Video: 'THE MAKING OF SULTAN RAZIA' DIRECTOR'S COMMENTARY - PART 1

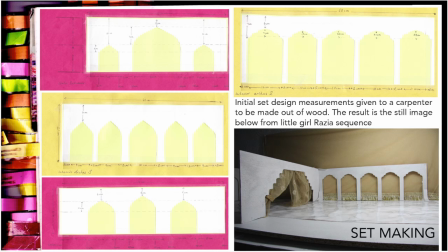I drafted some sketches of archers taken from books regarding both Indian and Islamic architecture pertaining to the 13th century,
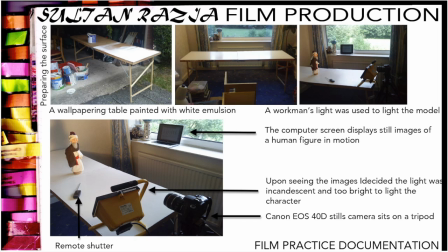which I gave to a carpenter to cut from plywood. I painted a wallpapering table to use, a workman's light to light the model, and on the computer screen an e-book displays a series of stills of an animated figure walking.
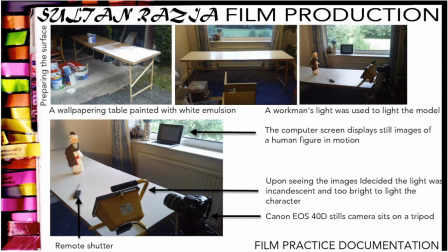To shoot the film I used a Canon EOS40D stills camera. While shooting I did a lighting test.
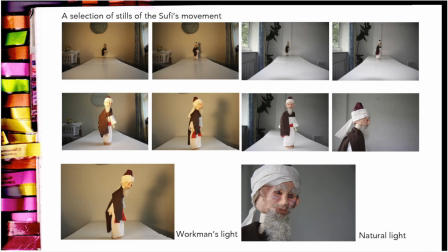Upon seeing the results I thought the incandescence produced by the workman's light would offer the effect of indoor lighting for a period without electricity. The natural light produced a clearer image of the figure, which I would also use for the animation,
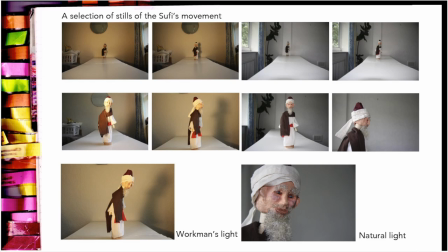but to maintain such conditions would be impossible due to daylight levels being in a constant state of flux. Also I found the wallpapering table did not provide the stability required for the set, as the Sufi kept falling over during the shoot.
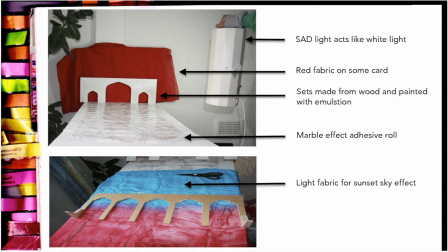I decided to use Photoshop to produce the backgrounds to give the illusion
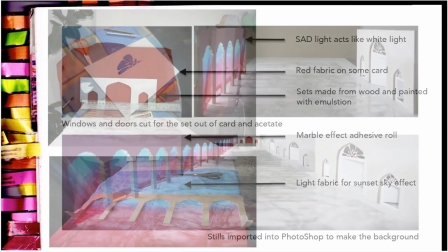of space for my actual space could not harbour intricate full-size sets.
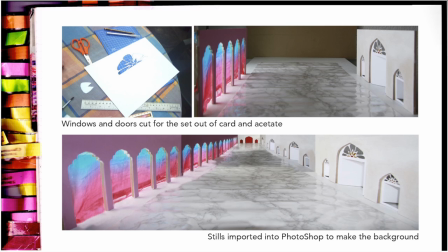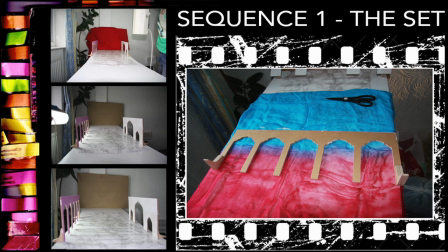These images of the set when put together make the background for the puppets to be juxtaposed onto in Photoshop.
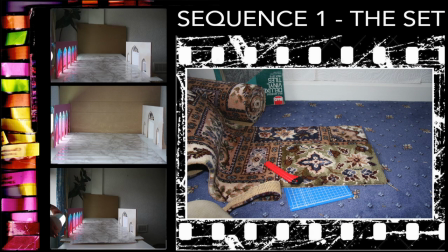By a means of a shooting script I planned the camera angles in order to capture the absent puppets' movements from within the palace.
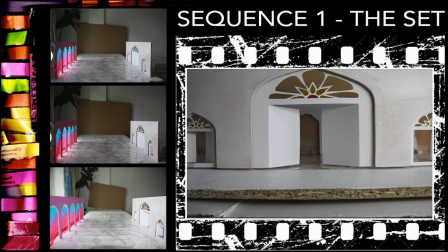I cut carpets, make rugs and made cushions to furnish the set.
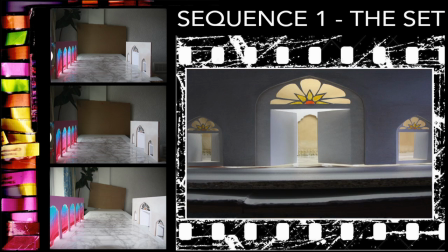I used a lamp that imitates natural light to light the set from above and shine through the sunset coloured fabric.
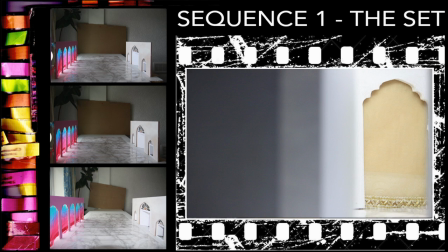For the final sequence I decided to opt for evening instead of using a sunset because they are full of meaning within film.
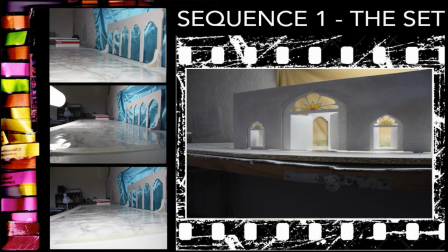They are often a trope to be found in genres like romance and westerns. but in my film I
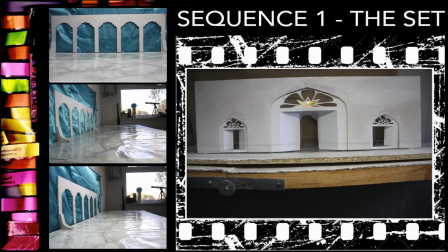wanted to incorporate the sunset in a later scene with the passing of Sultan Altimash.